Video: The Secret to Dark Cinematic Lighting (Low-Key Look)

How to create a cinematic low-key look. Hello everybody, my name is Marco Bagnoli, I'm a cinematographer, and today I'm going to show you a Puma commercial where they shot this very dark, dramatic scenes. In this video I'm going to show you how you can get a similar look, what lights to use, and how you should overall set your image up, get this look.
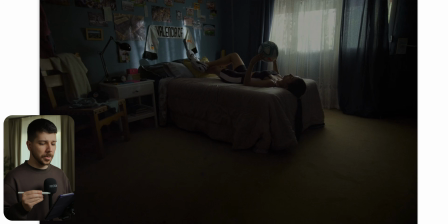20s
So this is the first shot we're going to look at, and a lot of people love to shoot these kinds of videos where we have someone doing a sport mixed with some car scenes or something like that. It's the best thing for cinematographer because now we're only going for look, action, dramatic pictures.
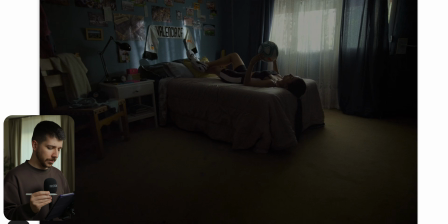37s
Cool. But how we do something like this? First things first, what do we have? What's the setup? We set always the first thing you do is set up your camera and choose your composition. This is the first thing you do. You don't start throwing lights here, doing this.
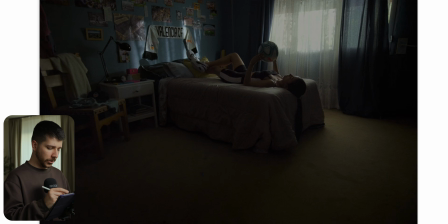54s
No. You go in, say, this is the frame, put your camera down, let's check the monitor, and then you go.
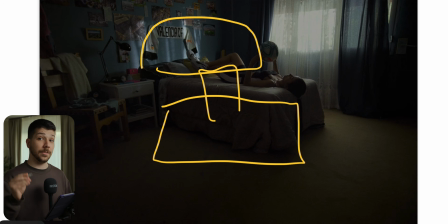62s
Sure, you can tell your gaffer and everyone else, this is probably what we are doing, but have an image.
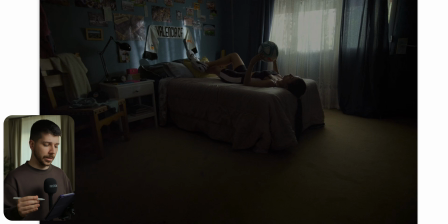67s
Believe me, it will help everything. Everything goes faster the second your camera is already on there. So how do we get this moody look? First thing is now you throw in your NDs because you want to keep these highlights as good as possible.
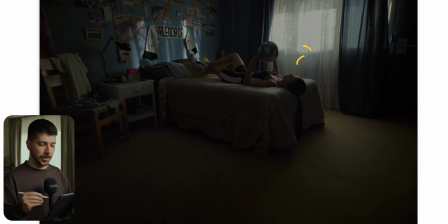82s
But you only can keep these highlights, as you can actually see here is a lot of clipping, but they dimmed it down in post, but it doesn't matter, it doesn't feel clipped. To get this look, you need curtains. Curtains are actually a very important tool for that because it diffuses everything a little bit and it attends the light of the window a little bit.
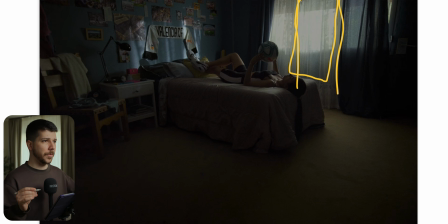102s
The outside looks most of the time very unappealing and not clean, so you try to blur it a little bit away because the focus should be on her. So this is a natural blur which have multiple usage because, like I said before, it diffuses the light.
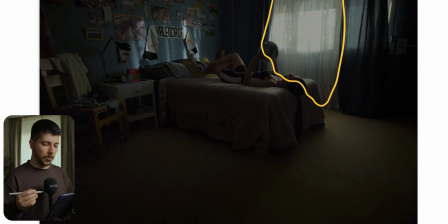120s
It makes our practical area when we call the window practical a little bit bigger, and it is our main light source. And curtains always look good with another curtains in front of them which have a color. And these type of sport commercials also we have so often orange teal.
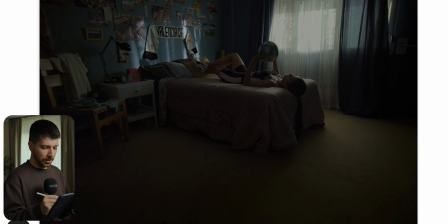139s
When you look at it, everything is orange teal because we have like orange skin tone. We try to put on this blue sheets, blue wall. The reason for it, the person pops more because it's the direct opposite of skin color is blue, so we appear more on the image.
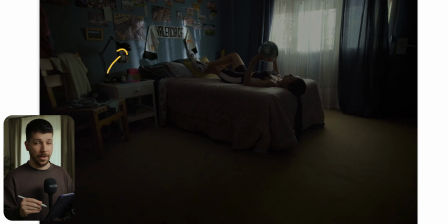156s
And your best friend is not having a white wall, and your second best friend is covering this wall with a lot of stuff. This is essential. When you start looking at commercials, the floor, sometimes here it's pretty clean, but most of the time walls are full with stuff.
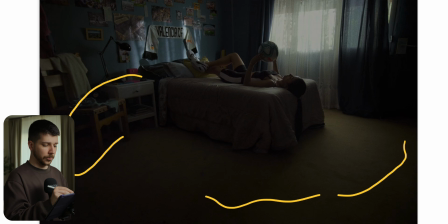174s
And the reason for it is we need visual interest. Cameras love visual interest. I promise you, nothing will look unclean just because you have a lot of it. Having a clean picture, even when you want to have this moody, dramatic feeling, looks boring.
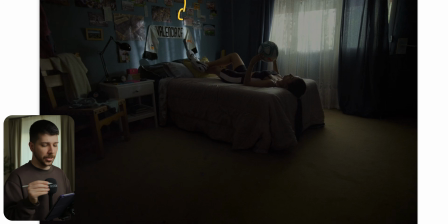190s
So add everything that you have that fits a little bit the scenery, and then you are done. So how do we light now the scene? There's several ways how we can do it. As you can see, she's pretty half lit, and the key light is coming from the window because that's the only way where the light is coming from.
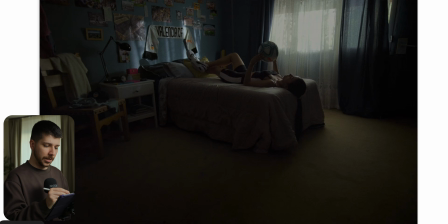208s
So you don't have to think as a cinematographer. When you know she lays there, there's the window, there should the key light come from. So there are several ways how you can do it. When you're in the first floor, so you're on ground level, you can throw in a light here and just blast the light into the room and it's done.
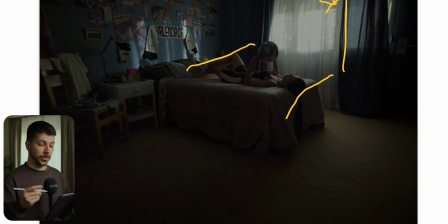225s
Problem is, imagine you are in the 5th floor, so you cannot put a light in there. There are several ways how you can dribble it. When this is the wall, here's the window, here's your light. There's something like CLS mirrors or mirrors in general,
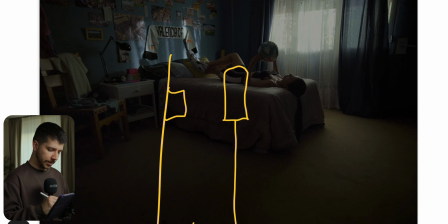240s
where you can just jank up mirror and then use a light with a Fresnel mount, very pointy, and blast it from the ground there.
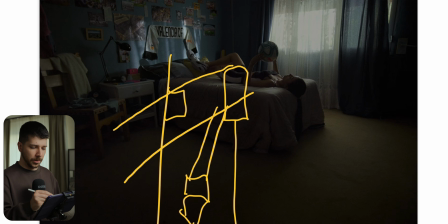248s
And the mirror will reflect the light back into the scenery.
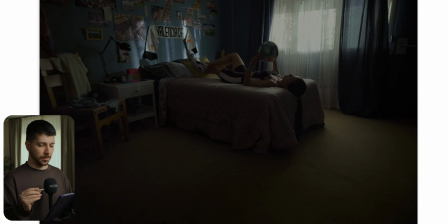253s
But that's very hard light, works nice most of the time, but then diffusion is not that nice. That's why you need this CLS reflector, but it didn't work a lot of them, so I can't recommend you a lot of this way.
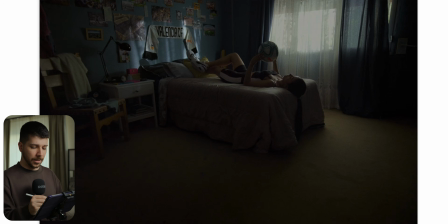266s
Just imagine we are on ground level. So first thing you can also do is using, cat poles or wall breakers. These are long pipes where you can mount in between walls, and now we can fit our lights on there. So a cat pole is very fragile, so we cannot put crazy lights here,
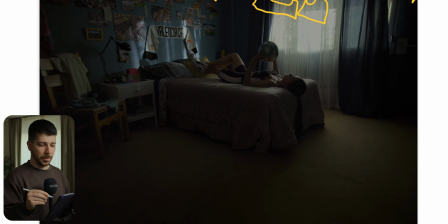285s
but something like an F22 or 2 F22 should be possible because you can just put them out of frame. They're very narrow and give her a nice key from the side. There should be enough. The second options or third option is a wall breaker.
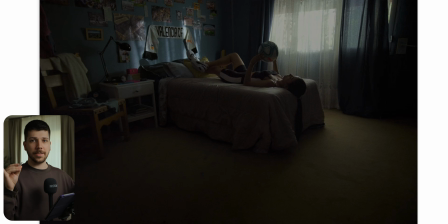301s
It's a lot more sturdy, where you can put a lot heavier lights on it, but the problem with it damages the set most of the time a little bit, so only use them on scenarios where the walls are not important, and it's okay when they got stretches or something like that. Then what's the most important part is not here giving the key light, but this at the wall.
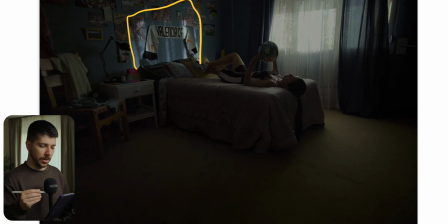320s
Always light the walls in the background also, because when you only light her, it looks boring, it looks lit. So, and because we have this curtain texture, there's probably just the light outside blasting into the room to get this nice texture right here.
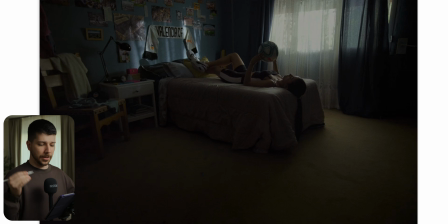337s
And for post-production, keep your levels down. Also, big vignette.
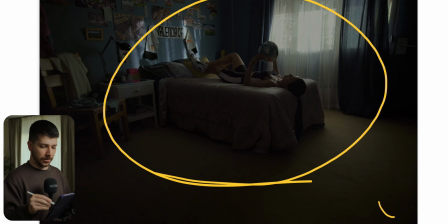341s
Vignettes are crazy in these types of commercials, and where you darken every corner so the focus is even more on the center.
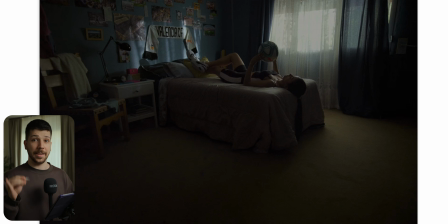349s
Don't try to light and expose perfect. I'm going for a close-up to describe it.
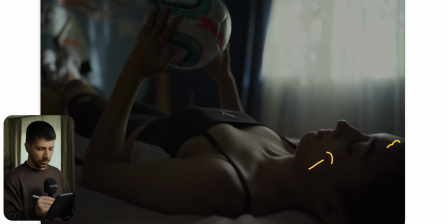355s
So now we're looking at a close-up, and if you look at her skin, she is totally not an exposure, what we call exposure. What I hate when people use, I don't hate it when they use, everyone should use what they want,
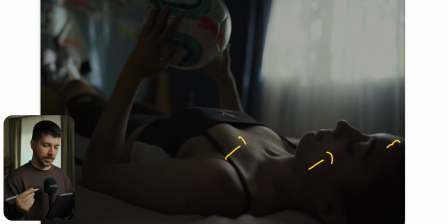368s
but I hate to use a false color with the airy settings, because the only thing you see is what's clipping on the brighter side, on the darker side, and it tells you where to put your skin tones. The problem with that's not how life works.
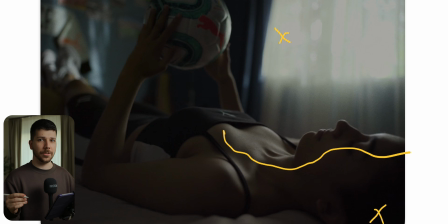382s
Not every time, every mood, every situation, your skin is always on the right exposure. When you want to create a dramatic dark mood, your waveform shouldn't look like this.
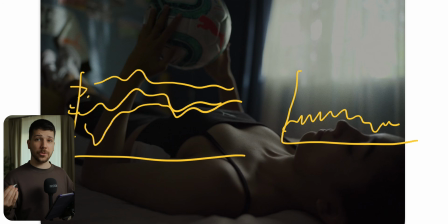394s
Your waveform should look like this. So when the whole image is dark, should feel dark, you expose it dark. Also the skin. It's a part what a lot of people do wrong.
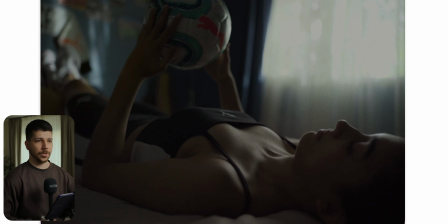405s
So, now things wrong in the filmmaking industry, but they look at the footage and they practically did everything right, but somehow it doesn't feel right. And the reason for it is the exposure that choose at the end of the day, because people are often scared of darkness,
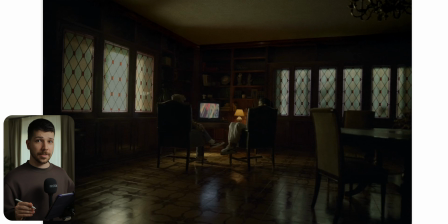420s
but the most cool things are pretty dark. This is another scene from a commercial, and as you can see here again, hell is this shot dark. We expose for the windows. You can see all these windows are really dark. The whole room very underexposed. A lot of black clipping, I would say also.
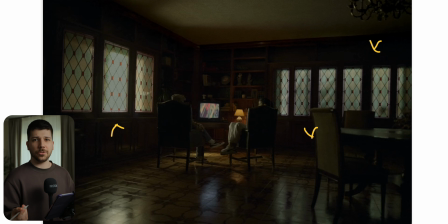439s
But do you think this shot looks bad? No, it fits the mood, because we have this nice warm particle in the center, the TV also in the center. So our view is totally directed to this point, because that's the most interesting and bright part of the image.
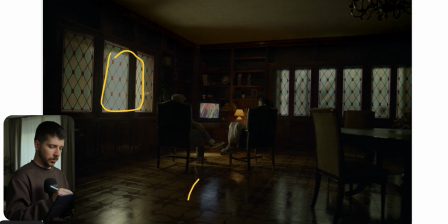455s
Technical, probably this would be the brightest part, but I would probably put this a bit more down with a power mask. But this is the light or the window they used to give them a little bit of an edge light, so that they're totally dark and they're separating themselves a little bit more.
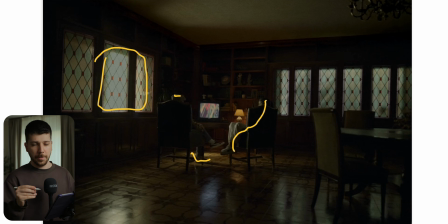472s
And probably this window was very bright for color grading, but I think it still looks cool, works great, and that's everything you have to do in the shot, because you positioned everything so nicely. They looked for leading lines. As you can see, these windows help us focus our view on the center.